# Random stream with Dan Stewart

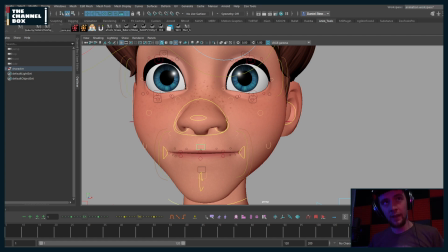2525s
So if you get in the job in the industry, try to continue to push yourself, continue to learn, continue to improve your reel, because it will pay off with getting steady jobs after that. So
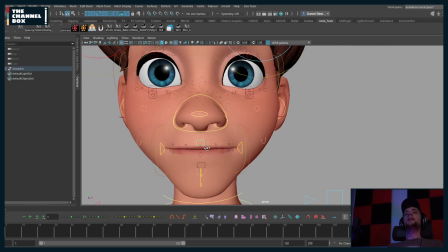2545s
with that, let's get back to a little bit of posing.
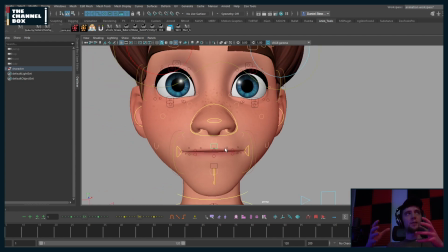2551s
So what I'm going to focus on when I'm making a pose library is essentially the middle of the mouth, because mouth corners are for expression and appeal. So if I'm doing an M pose from this angle,
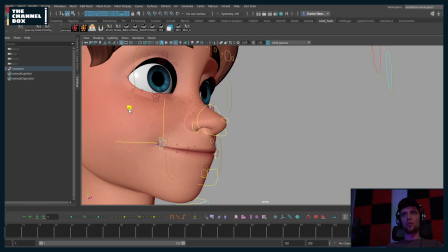2566s
I may have the lip, you know, more here because I really want to get that M to read.
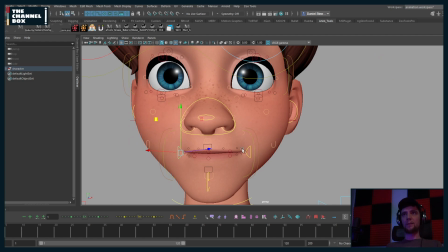2572s
If I'm doing an M pose from the front, maybe the M is going to be more like this, right?
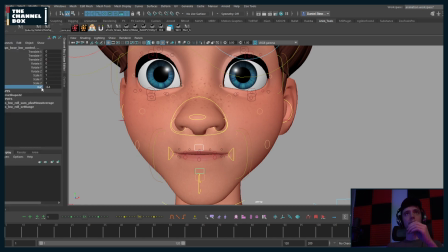2579s
Because I want to get a more tight, appealing front lip pose, right? it's all dependent on your camera angle. And I want to make phonemes that I can use at any camera angle and just tweak them after I paste them. So I'm not going to pay a lot of attention. I'm going to pay a little bit of attention to the mouth corners.
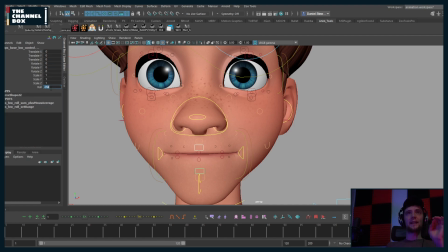2598s
But the main thing I'm wanting to do is to create quick and easy middle mouth shapes for all of my phonemes, teeth, tongue, all of those things, so that I can plug them into any camera angle and then be able to just tweak and get a peel out of those.
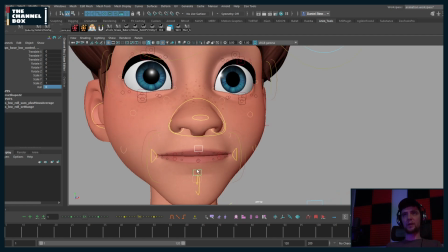2615s
So for the first one, I'm going to do an M pose. Obviously, I'm going to leave the jaw at default. Also, another thing I like to do is layouts two panes side by side.
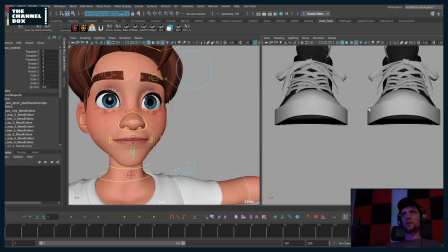2628s
I like to go to my orthographic front view.
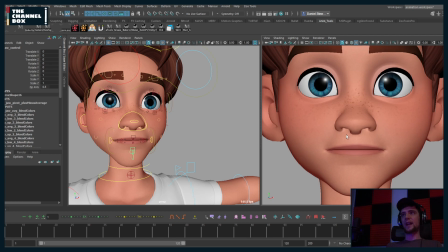2631s
And I like to go here just so like I can take a nice, clean, pretty looking snapshot for my studio library.
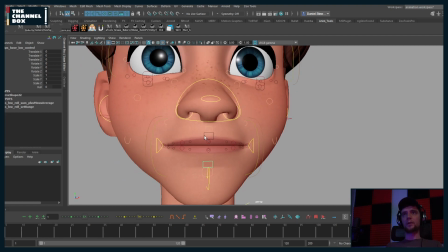2639s
So first things first, for my M pose, I'm just going to do a little bit of roll here. I also think about what my shot is going to be, if it's going to be a happy shot or sad shot. This shot is going to be a little more sad.
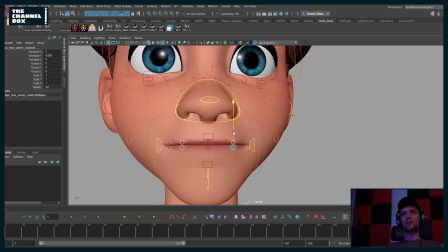2654s
And so I'm going to curtail all these lips, phoneme shapes to be a little more sad.
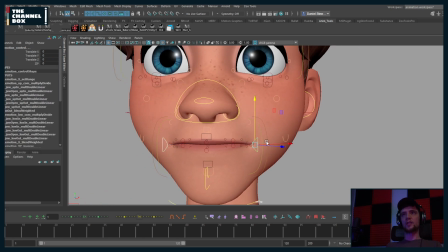2662s
Just slightly.
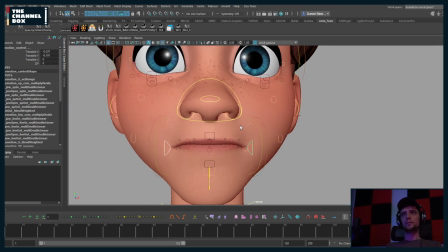2666s
So, I mean, this is a solid M shape.
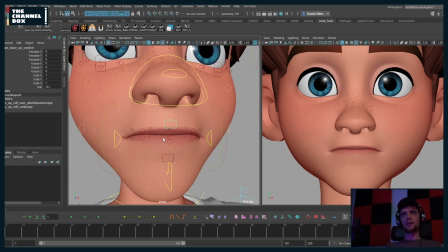2671s
I may add a little bit more roll.
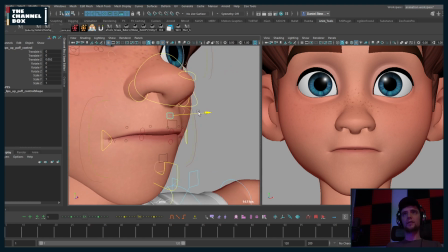2678s
Maybe add a little bit of upper lip puff, lower lip puff.
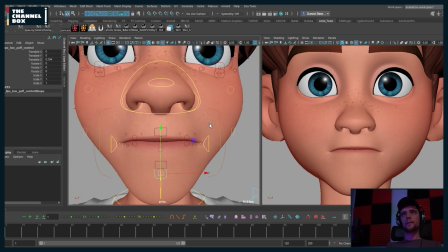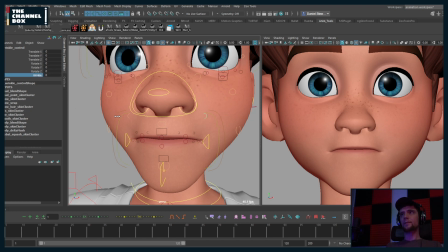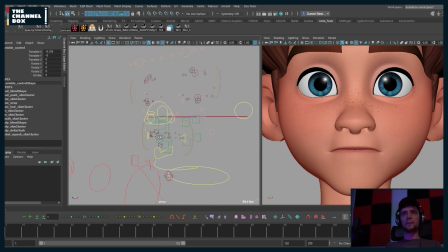2709s
There we go. Okay, so the next thing I'm going to do is I'm going to create a selection set to select all of the mouth, so it makes it easier for me to figure out what I'm going to save as a pose library. The second thing I do is I do not save the jaw as
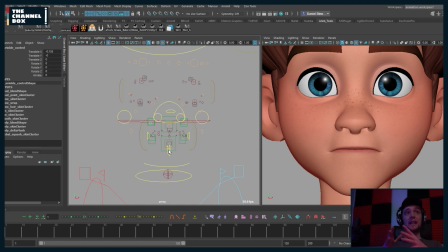2726s
a pose library phoneme, because again, I do a jaw pass before my phoneme. So it doesn't really make sense for me to save the jaw out, because I will already have the jaw animated before I ever put phonemes in. So I'm going to just select these.
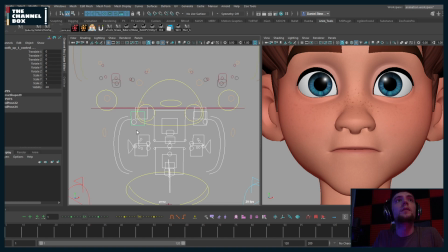2743s
I'm going to select these controls. We do have a picker. It's not ready yet. I personally don't use pickers. We are going to have a picker for this character.
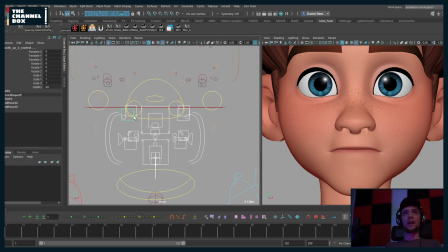2762s
Yeah, me personally, I prefer just selecting geo inside of the viewport, but I know a lot of people who do like pickers, and I want that to be an option for this character.